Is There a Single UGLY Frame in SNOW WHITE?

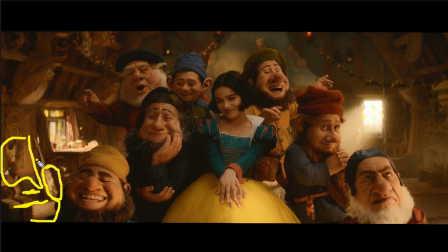(8:17)
And that creates contrast with the shadow areas around it. And that creates depth. You have light back here. You have light back here. You have light where you wouldn't expect it to be necessarily. You have light back here. And that just creates kind of a contrast between this light pocket and her hair.
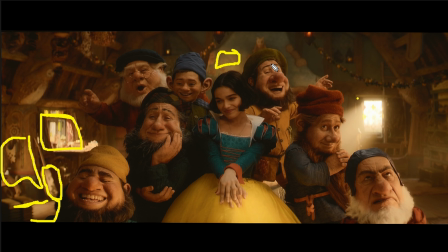(8:33)
It kind of makes her stand out a little bit more than if that light pocket wasn't there. You also have a light pocket on her dress right here. And that, again, just creates a little bit more of an interesting look than if you just had one light in front of her,
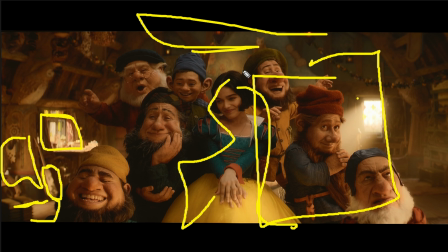(8:47)
just flatly lighting her and the entire thing behind her. And the way they were doing this is just simply with multiple lights.
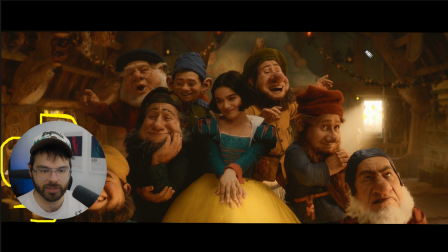(8:53)
And they have a ton of lights in this scene that you don't even recognize. They even have lights up here, it looks like, to mimic lanterns. They might actually be real candles, I'm not sure. But yeah, that's one thing to keep an eye out in this movie, is just the amount of light pockets you see, because that creates an interesting image.
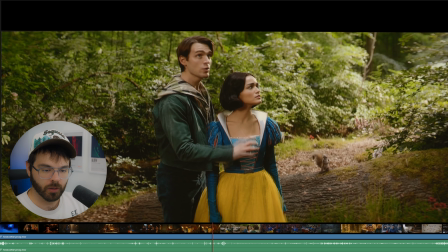(9:08)
So definitely not ugly. 1, 2, 3. Whoa, what are you doing there, Flynn Rider?
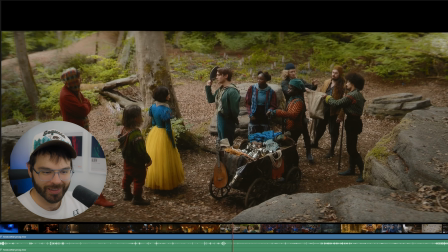(9:13)
Where's that hand going? Next shot. 1, 2, 3. Okay, yeah. I mean, this is cool. I love what the anamorphic lenses are doing in this frame. You can really tell it here.
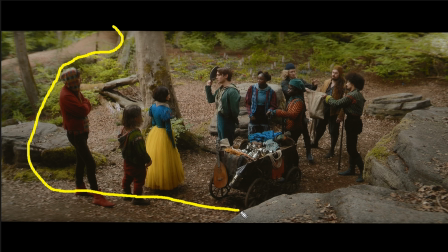(9:23)
It's like the edges of this frame are distorted and blurred because of the anamorphic lenses. And I do like that. I like that a lot. You could make the argument that it's not appropriate for a fairy tale movie, but one thing to know about this scene in particular is that they are not actually on a set here.
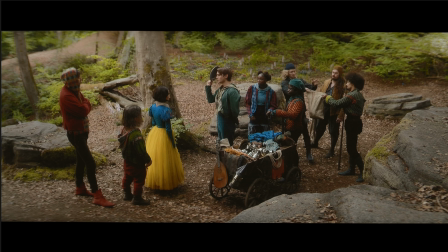(9:40)
They are in a real forest, I believe, and they went through extreme lengths to light this forest.
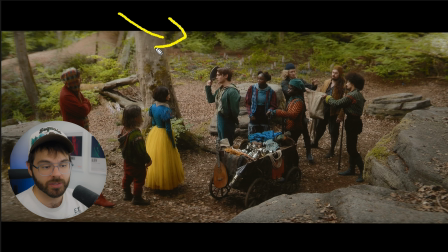(9:47)
So the things they had to do to light this scene, because they were shooting outside in direct sunlight, in order to get this nice overcast looking, soft, even light, was to hang multiple 20 by 20 and 30 by 30 silks above the actors in the tree canopy,
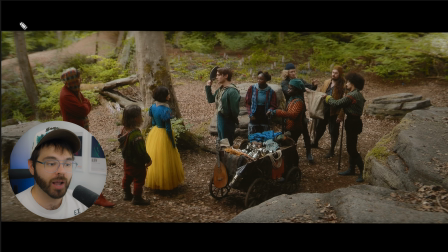(10:03)
like 30 feet off the ground, to block out the sun and just provide a nice even light.
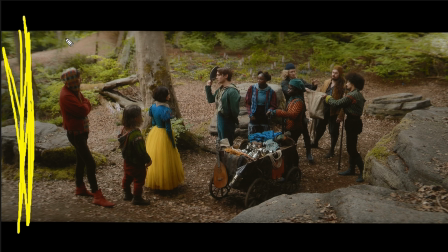(10:07)
They then, off the sides of the frame, had to construct 90 feet half grid cloths that they shot
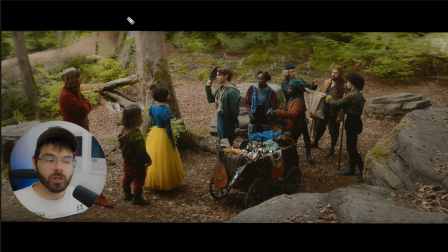(10:14)
18K par lights through just to provide the key light on the face. And you know, that's a lot of work for what I consider to be the least aesthetically pleasing scene in the entire film. And the reason I think it's the least aesthetically pleasing scene in the entire film probably just boils down to the fact that they couldn't control the light as much in this situation as they could the
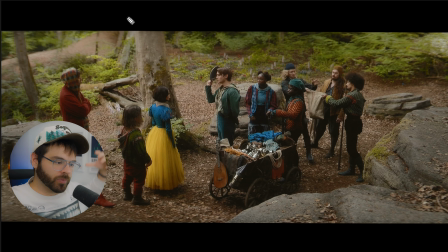(10:32)
other scenes where they were in a studio and they had, you know, hundreds of lights that they could turn on and off. And so that leads me to ask the question, did you need to shoot out in a real forest? Could you not have done this on set as well?
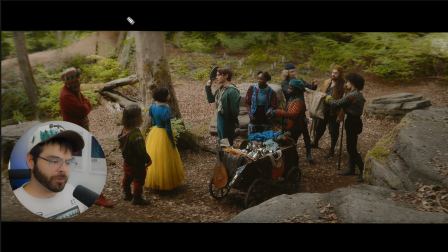(10:43)
And two, why did you choose this lighting style? Because you could have done the same thing you did with the dwarf's house and just had pockets of light shooting through. You could have had more harsh shadows, and it would have looked pretty nice, I think. I think it would have provided more depth and contrast than what we have here.
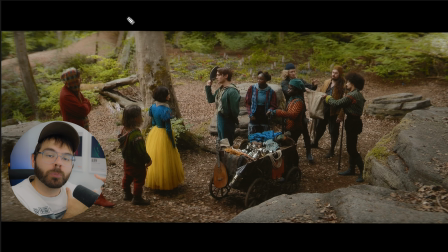(11:00)
But that goes back to their color principle that I mentioned at the beginning of this video, because this scene is a lot more dark than the previous scene. It's a lot more, I think there's soldiers that are going to come and fight them. And so I think the director and the DP wanted this scene to feel more overcast and dreary and blue,
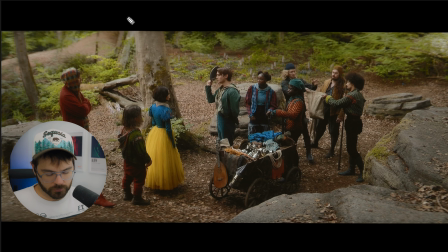(11:19)
to just give the emotion of, you know what I'm saying. Not ugly. 1, 2, 3.
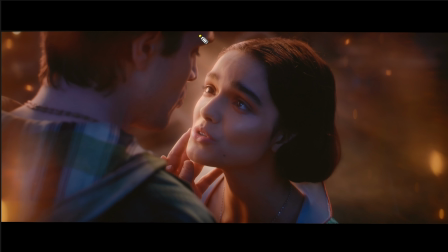(11:25)
Wow. First of all, we love a good upstage key light coming from behind our actress, because it just provides more depth in the image when the highlights are on this side of the face and the highlights fall off into the shadow side, which is closer to us. Also, there are probably a lot of VFX going on in the shot. I'm not sure exactly what this is supposed to be.
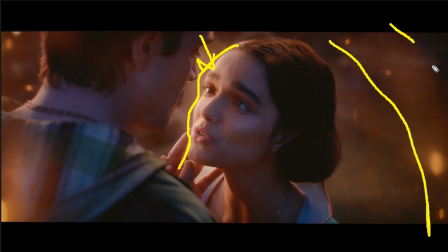(11:43)
I think this is a lens flare right here. I don't know if that's an actual lens flare or if it was added in post. They did mention that some of the anamorphic lenses they used vignetted on the sides. So there might be some of that going on. It might be natural, but it might not. Who knows?
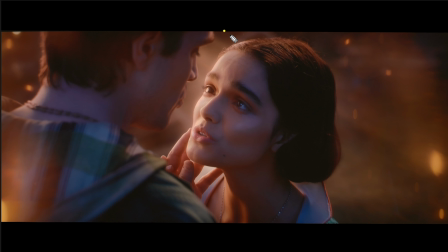(11:59)
And also, who knows if they were using something like a glimmer glass filter to create this nice, soft, glowing look. They probably were, but they might not have been. This could have been done in post as well. Not ugly, though. 1, 2, 3. Whoa.
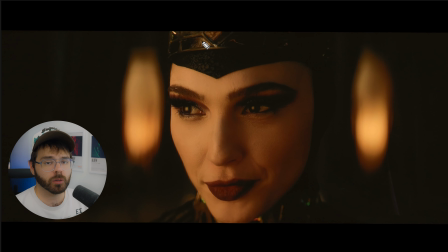(12:11)
That's actually kind of stunning. But before I talk about the cinematography, let me just quickly mention our gal here. As far as the looks of the evil stepmother go, I think she is stunning in this role and she is perfect for the part.
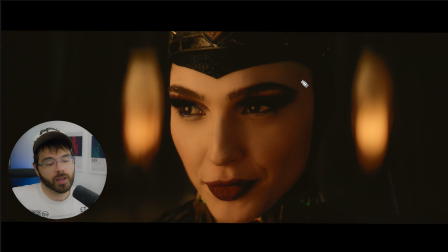(12:24)
However, there are parts of this movie, I don't think it's entirely Gal's fault, that do kind of take you out and make you realize that she is playing a character. Specifically, I think the musical numbers of this film that she sings are not very good and should have been cut from the movie. You don't need the evil stepmother singing songs, honestly. Just like have her be the only person in the film that doesn't sing, and that kind of gives her kind of it differentiates her from the rest of the people who are happy and singing. You can have her not sing and she's the evil one who doesn't like to sing. I don't know, maybe that's a flawed way of looking at a musical, but you don't need her singing.
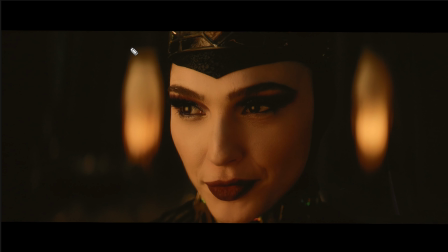(13:00)
So anyway, as far as the cinematography goes, we can see another aspect of an anamorphic lens, which is the bokeh in the background here. This bokeh is kind of oval shaped, and that's what anamorphic lenses do. They bend the light in the background to be more oval shaped instead of circular most of the time.
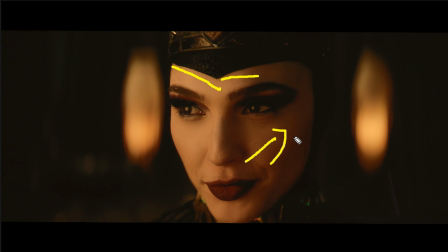(13:14)
Second of all, we just have a very nice soft light on her face. This is actually one of the instances where they're probably only using 1, maybe 2 lights, big soft lights to light. We're not seeing the pockets of light that I was talking about earlier, but for a close-up, this works perfectly. We can also see the big soft light in her pupils right here. That's one of the biggest eye lights that I have ever seen.
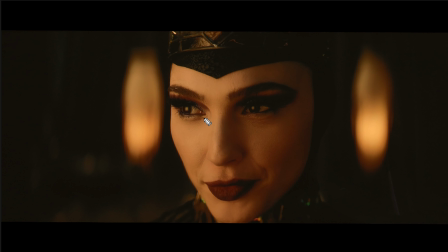(13:34)
It's very nice, and it kind of gives her a fire in her eyes look, you know? Again, this isn't the exact same shot, but you can see a similar shot,
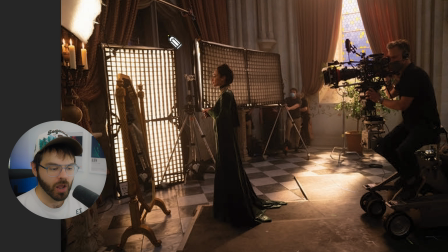(13:42)
and they probably use similar lighting for the shot we're looking at, where they're just using a big, soft LED light, maybe 2, primarily being lit by this one, just to really wrap around her face. And as you know, I'm sure, the bigger the source of light and the closer that source of light is to your subject,
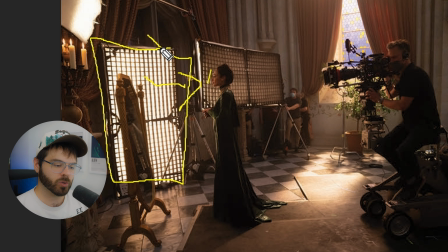(14:01)
the softer the light is going to be. So that's why we use silks, that's why we use soft boxes, because it spreads the light over a larger area and just creates a effectively bigger source.
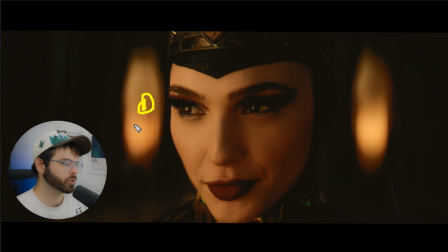(14:12)
And you're gonna put that as close to your subject as you possibly can. And when you are doing a close-up, like we see here, you can get pretty close with that source of light, and it's nice.
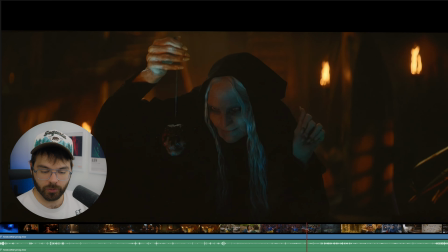(14:24)
What do you want me to say? So still not ugly. Here we go. 1, 2, 3. Yeah, it's a cool shot too. Love the flames in the background. This scene was not as scary as it should have been though, but not ugly.
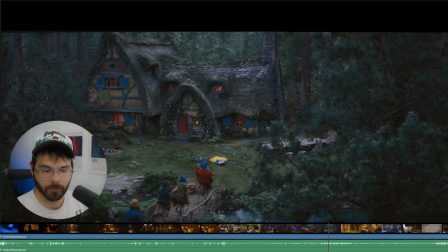(14:34)
1, 2, 3. Yeah, this is cool. Again, we have the same set that used to be happy and bright and saturated and yellow, but now we have a more overcast lit set because, as you can see here, Snow White is spoilers for Snow White,
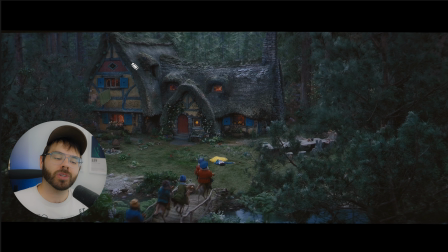(14:50)
she dead. And so again, the emotional undertones of this scene are unhappy, so they use unhappy colors.
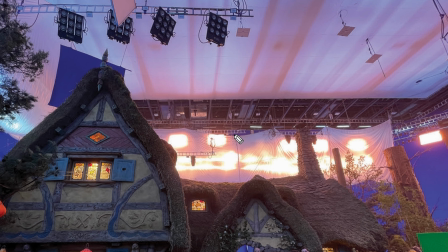(14:56)
Again, we have a BTS photo here that you can just get a little hint for how many lights they're actually using for something like this. I'm not sure if this is the exact same scene again, but what we have here are a lot of Maxi Brute lights, I believe, over in this direction, mimicking the sun. We have a lot of maybe par lights back here blasting through a silk, and this just creates a nice sunlight.
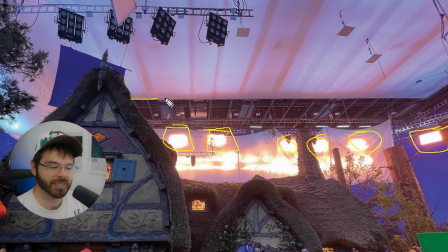(15:15)
We also, for the daytime scenes, have this. I'm pretty sure that what they're doing is there are probably a lot of LED lights up here, just tons of them probably, and they're shooting through a silk as well in the daytime scenes.
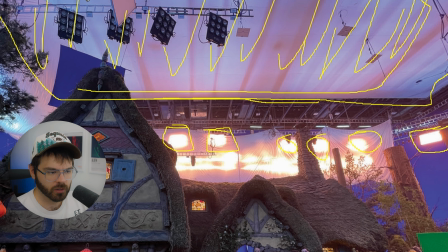(15:29)
And they might be, yeah, actually they might be doing it right now too. They might be dimmed a little bit and just giving a nice blue ambient light, because as you can see, there is light on the actual house that is not coming from these lights back here.
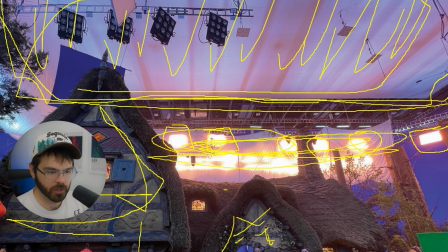(15:44)
So it's probably coming from just the ambient light up here. You can also see that this set is wrapped in blue screen.
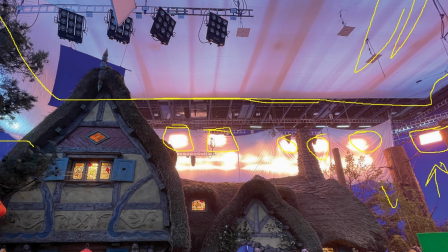(15:50)
There's blue screen all around it. So they are replacing that blue screen, obviously, with all these trees and stuff.
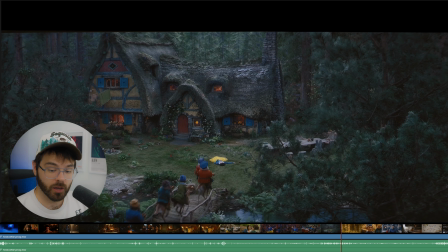(15:57)
Okay, still not ugly. 1, 2, 3.
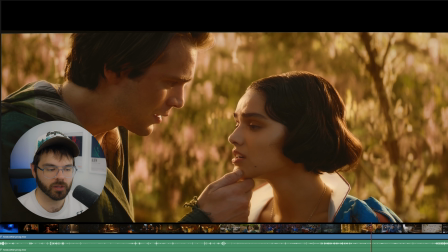(16:01)
Again, we have a gorgeous shot. So yeah, I don't know what else to say about this besides the green has more color harmony with the shot because there's green in the background.
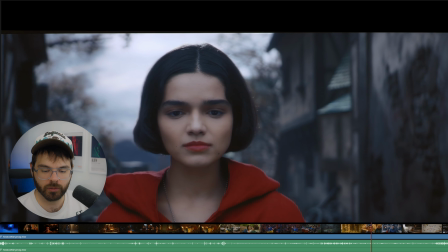(16:08)
Not ugly. 1, 2, 3. Okay, I like this.
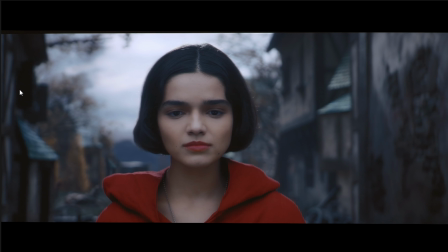(16:13)
Again, we're switching color palettes up, and I think that is a good thing. We're going from bright to overcast, and I think that pattern just helps keep things interesting in a color manner. And again, we are choosing the lipstick color specifically to match the costume right here to create color harmony.
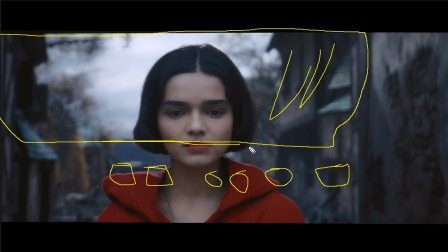(16:32)
It looks really nice, and the red makes her stand out.